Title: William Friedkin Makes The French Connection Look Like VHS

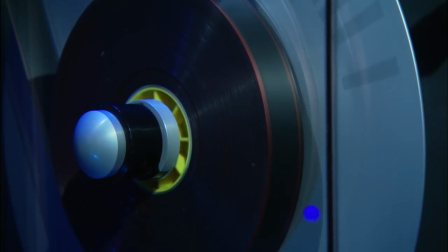[0:04]
We're in a company called PostLogic, right in the heart of Hollywood, California, where we're working on the Blu-ray version of the French Connection. What we do in this room is to color time the film so that the colors are as they were meant to be when the film was originally shot, in this case about 38 years ago. Now, given this video process versus like 35mm negative film,
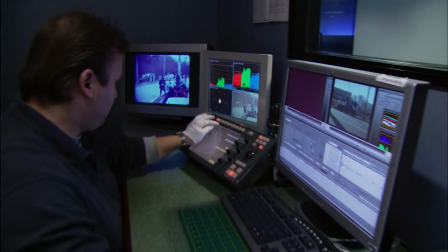[0:36]
this is much better. You have much more latitude and flexibility than you ever had color timing a movie for theaters.
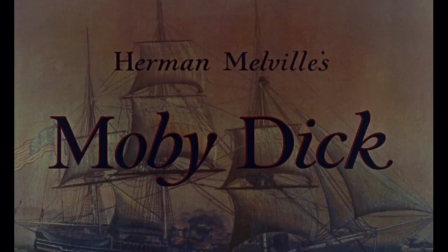[0:46]
Some time ago, when I started timing my films, I remembered a film called Moby Dick. And what they did in that film was very unusual. In those days, color was not made from a single negative. It was made from three strips that Technicolor had invented. There was a yellow strip of film made from the negative, a cyan strip, and a magenta strip.
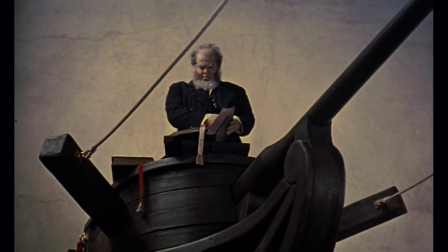[1:13]
With Moby Dick, they got the idea to add a black and white strip, so that they timed the color as good as they could get it, and then they mixed it with a black and white strip.
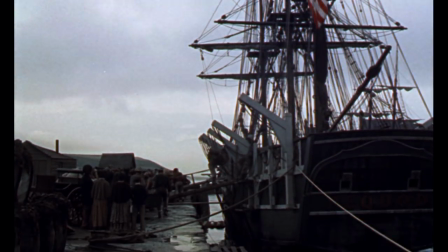[1:26]
and out came a picture that looked so different from all other technicolor films
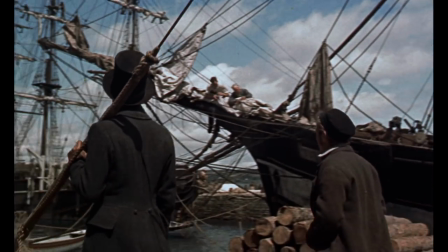[1:34]
the film had a pastel look it didn't look like harsh color that was used to you know to light
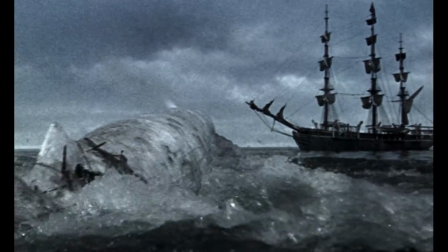[1:42]
one of the great musicals of that period but it was soft it was pastel and it was the black and
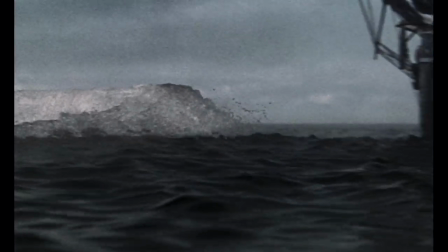[1:49]
white layer that made that possible. So I remember asking the color timer, if we could achieve something like that with digital video. And he said, I don't know, I've never tried it, but why don't we give it a try? And so we've done that now on three or four films that I've directed. And now we're attempting to do it with the French Connection, which I think will produce a print better than any that has ever been produced in any medium of this film. The color timer is a gentleman over here named Brian McMahon, who I've worked with, hi Brian, many, many times, and Brian and I have worked on many of my films to take them to video, and now this is really our first project in Blu-ray.
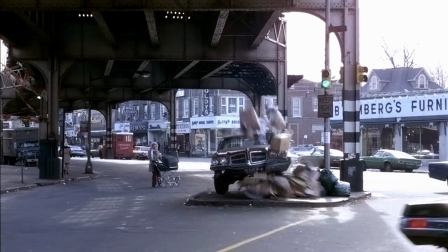[2:43]
The French Connection is a dark drama, so I want less color. I don't want no color. I don't want it to be black and white. I want just a little bit of the color bleeding in, and this is how we go about it.
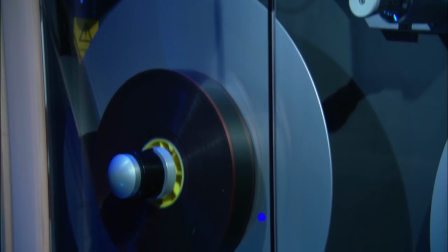[3:02]
First of all, you get the negative of the film that was shot 30 years ago. Brian, let's take a look at how that negative looked when you got it. Sure. This is our negative here.
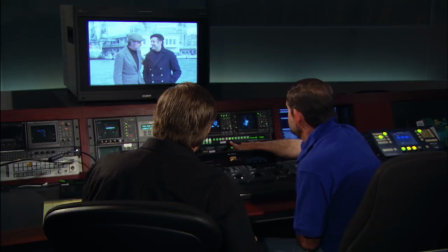[3:15]
Without any color correction, it's a basic one-light scan of the negative.
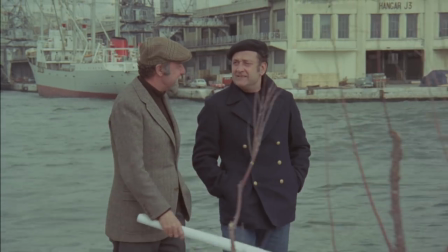[3:20]
As you can see, it lacks definition. It's sort of a faded monochrome.
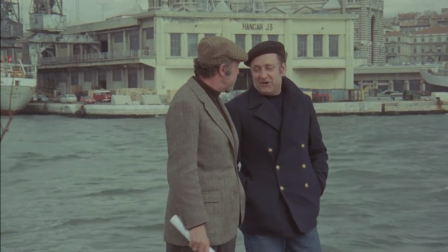[3:27]
And this is the way it came in when you saw it. Right. The skin tones are kind of muted.
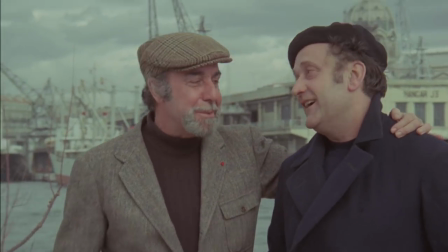[3:33]
It's a soft look. You would never want to sell this as a good copy of the French Connection.
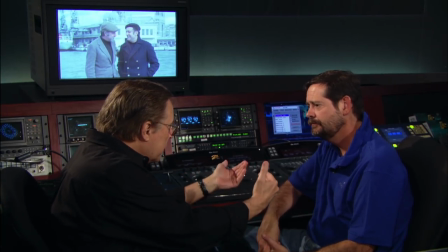[3:40]
No. So, what you then started to do, the first process,
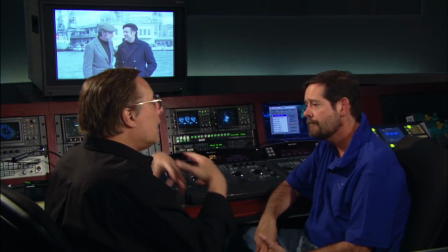[3:44]
is to start to make this look like a good color copy of it.
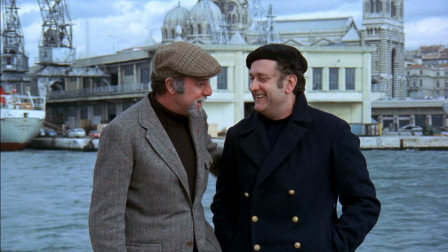[3:49]
Can you give us an indication of what you went through to do that? This is the original negative.